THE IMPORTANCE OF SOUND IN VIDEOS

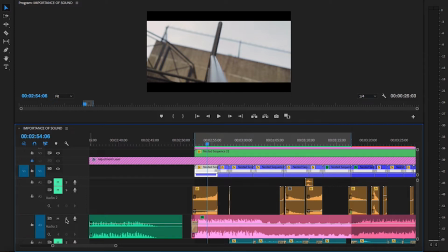[4:08]
That always makes a huge difference. But I'm gonna play it through now by muting the sound and just having the transitional sound effects play,
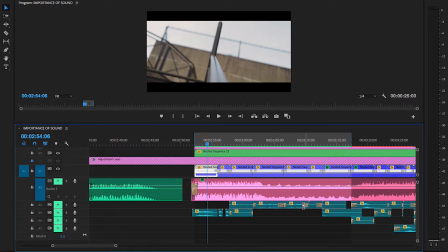[4:17]
and then I'm gonna do the same again and just have the sound effects play, and then I'll start turning on each one at the end.
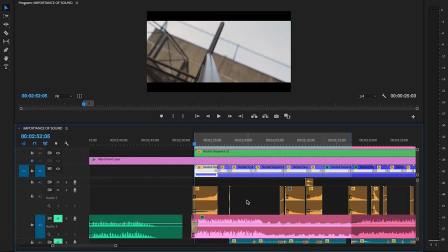[4:23]
So next up is the clip, or this little sequence with the transitional sound effects, and I have the music and the ambient sound effects turned off.
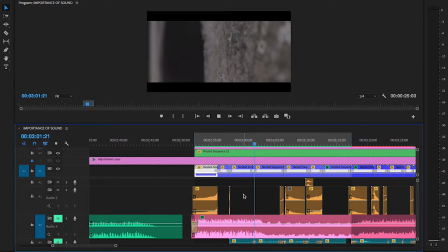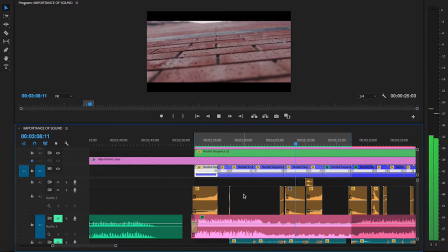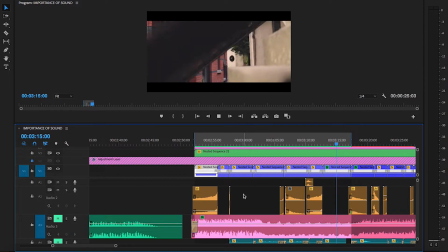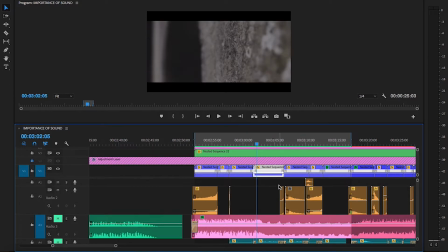[4:57]
So that's the sequence with the transitional sound effects.
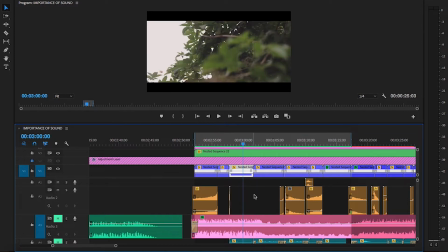[5:02]
Now in this little area, as you can see, there's kind of no transitional sound here. I didn't add transitional sound because there's actually kind of a natural transitional sound in the song itself.
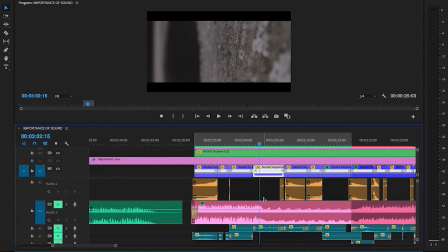[5:16]
So there's kind of a nice transitional sound there already. So I didn't think it needed an extra element to really sell that kind of transition.
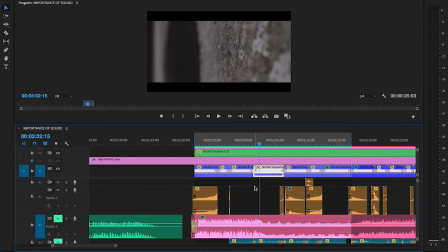[5:24]
So that was the transitional sound effects. I know they sound like really kind of loud and abrupt, but when you add in the music and everything else, they kind of blend in nicely. Now I might adjust the volume a little here or there just to what I think sounds good.
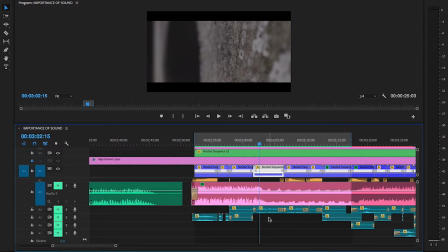[5:39]
It's better when you're doing sound effects or ambient sound effects to not have them too loud.
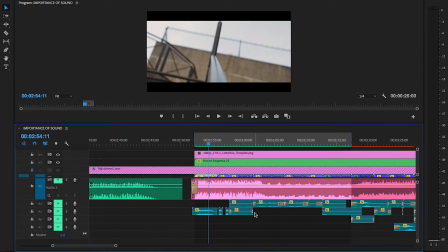[5:45]
They're meant to be subtle. So now I'm going to mute the transitional sound effects and I'm going to unmute the ambient sound effects.
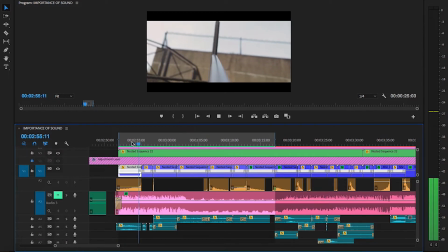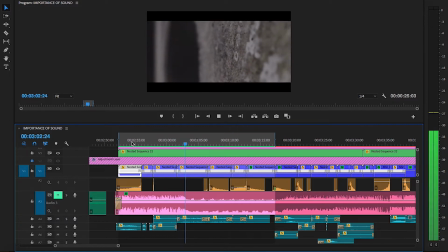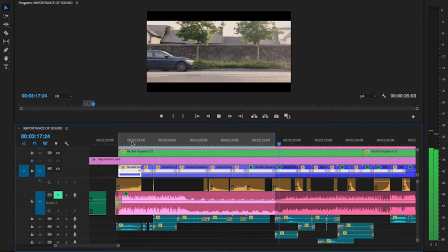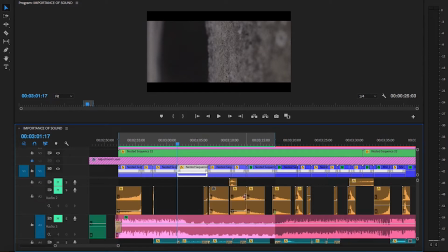[6:23]
Those are the three elements: transitional sounds, the music, and the ambient noises. Now we're going to start putting them all together in this part of the sequence, and then I'm going to show you the whole sequence with the sound effects. Next, because we listened to the ambient noise, I'm going to turn on the transitional noise.
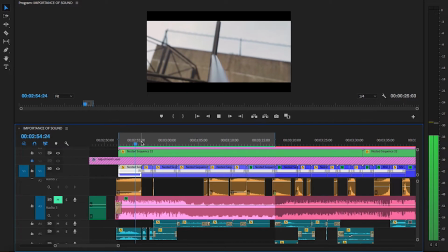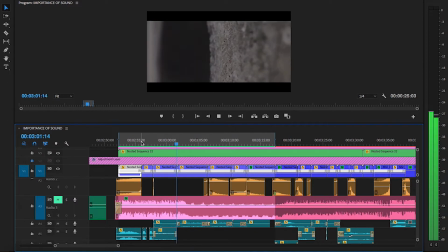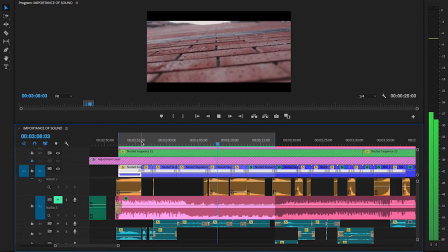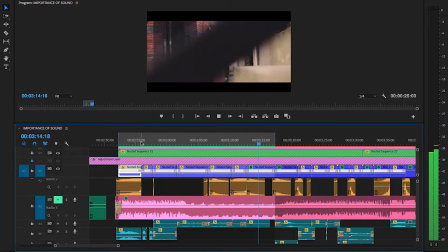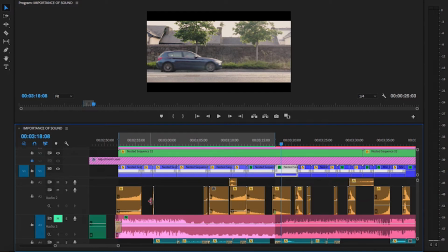[7:08]
Okay, so that's with the transitional sound effects and the ambient sound effects together.
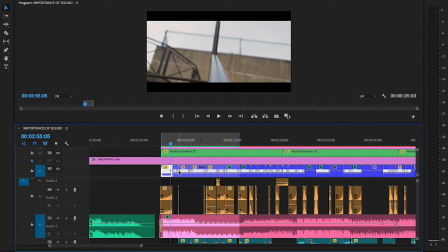[7:13]
The next is to turn on the music. That's kind of my process when it comes to sound effects.
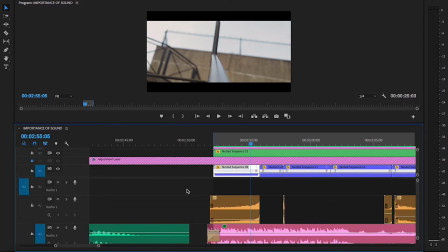[7:18]
As I said, I break it down into three.
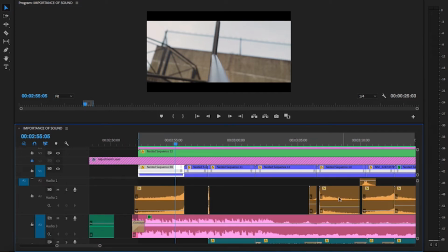[7:20]
I usually go with music first, transitional sound effects then, and then ambient noise or sound effects after. Obviously you can do it in whatever order you want, that's just the way that I do it,
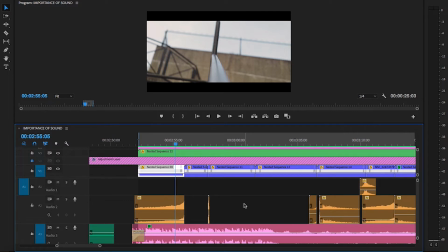[7:33]
but trust me when I say that it adds so much more to your video.
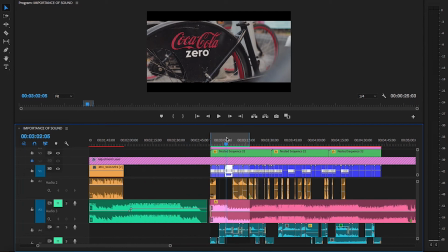[7:39]
So yeah, that's it. If you guys have any questions, let me know.
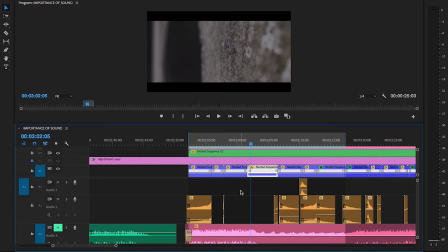[7:43]
I use a website called epidemicsound.com. It's amazing for music and sound effects.
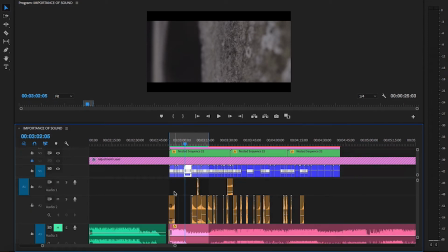[7:48]
Yeah, so that's pretty much it. I'm just going to add this sequence to the video now.